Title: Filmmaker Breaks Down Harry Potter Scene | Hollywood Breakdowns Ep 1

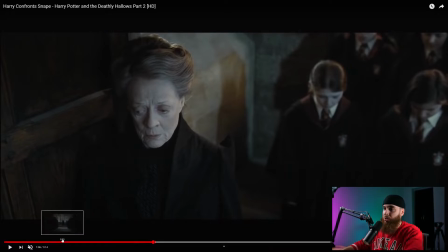[8:14]
And we go back to the scene right here, it's the exact opposite.
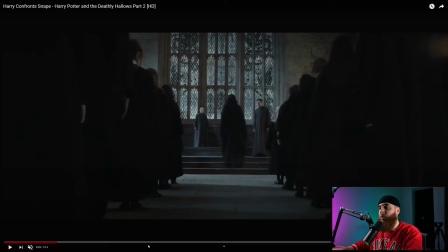[8:18]
When we look at Snape, we look at him from a lower angle, and when we look at the students and Professor McGonagall, just find the scene here again.
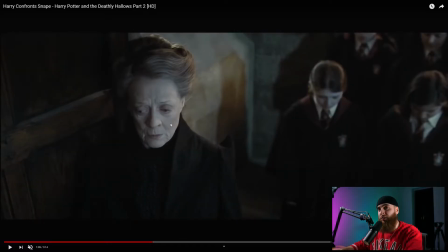[8:27]
When we look at Professor McGonagall and the other students, we're looking down at them, which indicates that they are in a position of weakness. Another place where the camera angle has been utilized in a very subtle way,
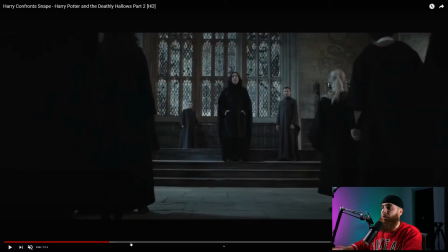[8:39]
actually, is when Snape is walking towards the students.
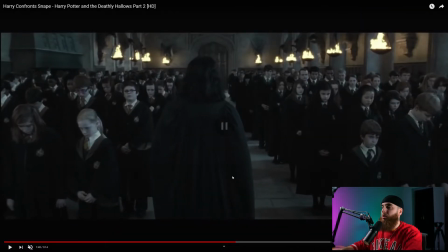[8:45]
I'm just going to find it right here. Towards the students. It's a very subtle detail, right? The camera is at Snape's head level. And because he's taller than everyone, it's slightly pointed down at the students,
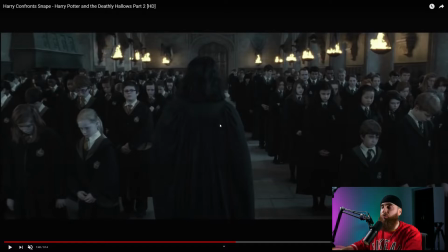[9:00]
which again shows weakness and strength for, in the case of Severus Snape.
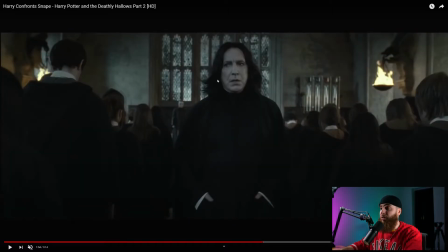[9:06]
You can see it here as well. Once we get to the front of Snape, this was let me just find it again.
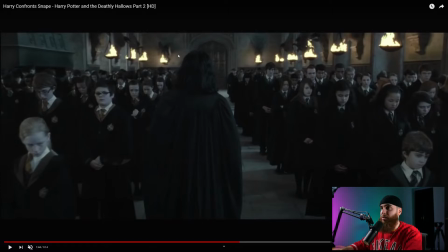[9:13]
This was the back of Snape, which I made the argument that it's at Snape's head level and it's looking down on the students.
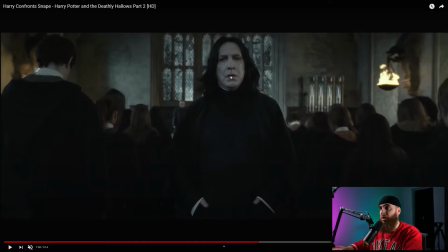[9:19]
But once we get to the front where we see his face, the camera is slightly down. Like you could say the center of the lens is probably somewhere around his chest, which makes Snape look powerful, as we spoke about before. Now, the last thing I want to talk to you guys and girls about is the color grading.
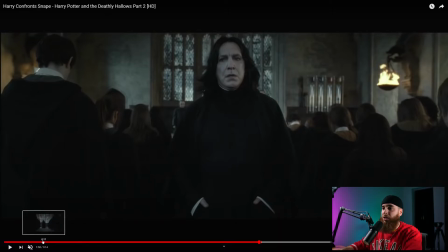[9:39]
And I've taken a screenshot. Let me just find it right here.
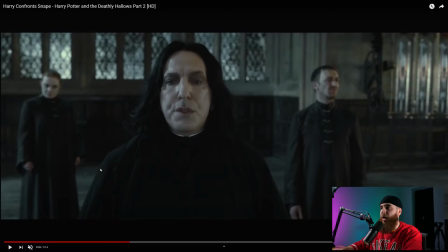[9:43]
Taken a screenshot from around here, and I've put it into DaVinci Resolve, and I've tried to color correct it.
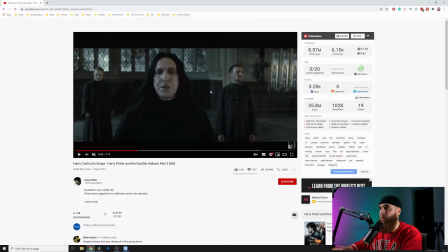[9:51]
Obviously, this is a a screenshot of a compressed video on YouTube, so the quality is not going to be that good.
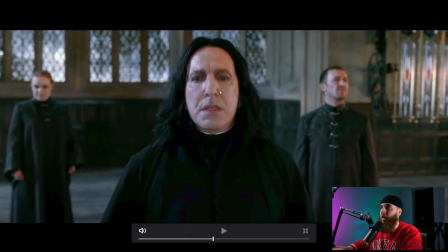[10:01]
But what I've done here is I've completely removed the color grade. This is the original, and I've color corrected it so you guys and girls can get a sense of what it looks like before the color grading.
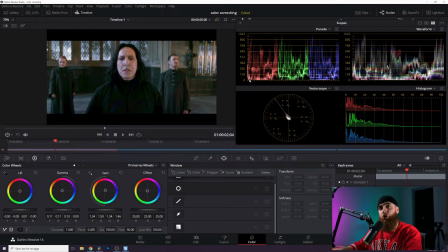[10:12]
And the reason why I'm doing this is to show you how color grading really can add to the story. So we want to take a look at the parade. I guess you call this is the scopes, right?
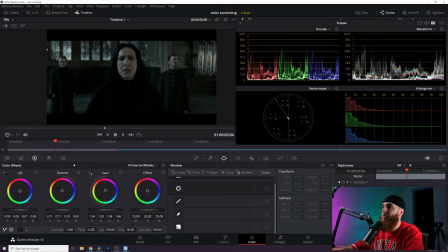[10:24]
But we want to specifically look at the parade so you can see the colors. You can see the greens have been pushed a little bit.
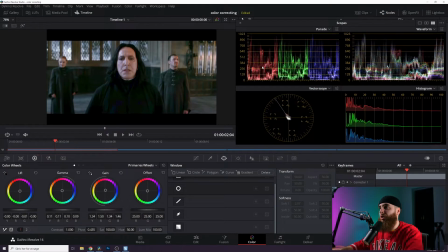[10:30]
The reds have been pulled down a little bit. So once you color correct it, you see there's a lot of green and not a lot of red.
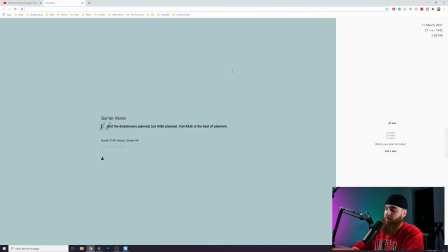[10:36]
So what I did was I went to Google and I said dark green symbolism.
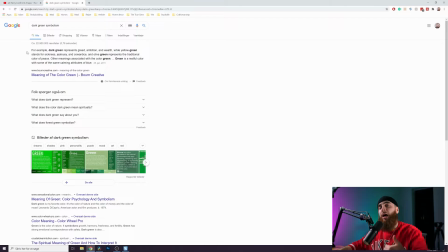[10:42]
I wanted to see what dark green means, because at the end of the day, I believe that the filmmakers made a conscious choice to use this color.
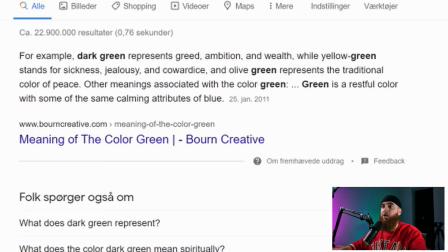[10:50]
And dark green represents, according to Google, greed, ambition, and wealth, while yellow green stands for sickness, jealousy, and cowardice, and olive green represents the traditional color of peace.
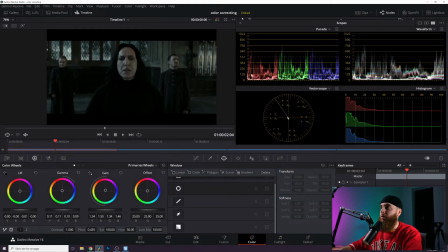[11:03]
So I'm just gonna go out here on a limb and say that there's a lot of dark green,
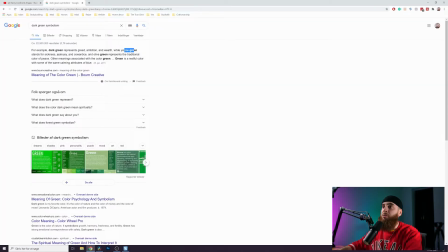[11:09]
there's a lot of yellow green, and some olive green as well.
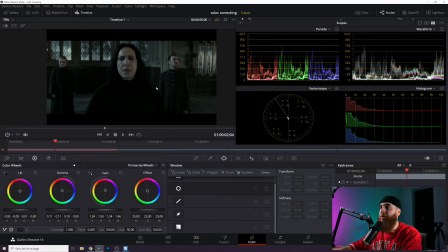[11:13]
But I think mostly you can see that the green tint in this image really fits the story.
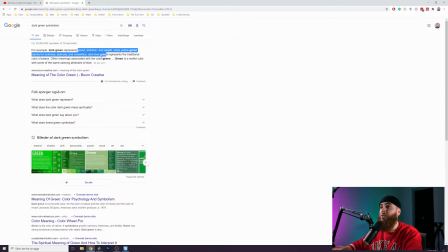[11:22]
It represents greed, ambition, wealth, while yellow green stands for sickness, jealousy, and cowardice.
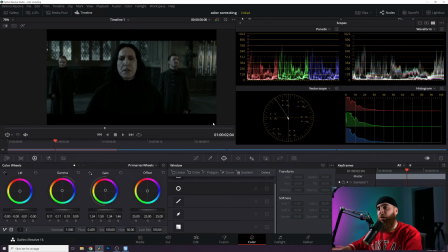[11:28]
And I think this whole sequence of Snape coming to a position of power, obviously at this point we don't know he's a good guy, but Snape having to deal with the fact that he's the headmaster now and times have changed and he's really showing his power in front of the students.
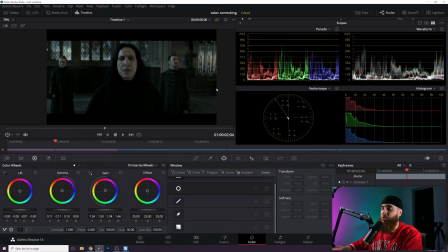[11:43]
I think the color grading makes so much sense in this context. I'm just going to show you guys again.
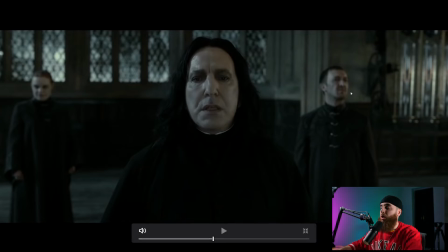[11:49]
This is the movie color grade. You can even tell already that the picture is falling apart because it is, like I said before, it's a compressed YouTube video that I've taken a screenshot of. So there's not a lot of information in this image, but you can color correct it to a certain extent.
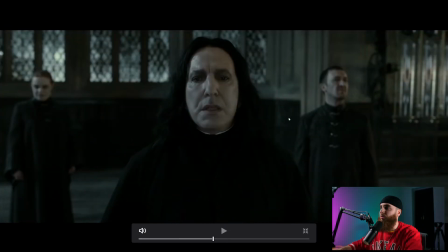[12:06]
And you can even see Snape's makeup on. You can tell that before. I couldn't, at least, but you can even tell the makeup is there.
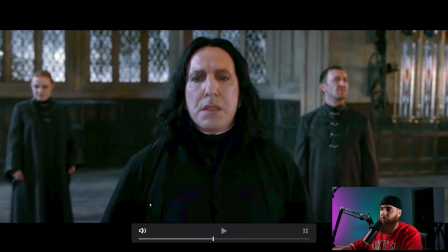[12:12]
And as you can see, the blacks are completely falling apart.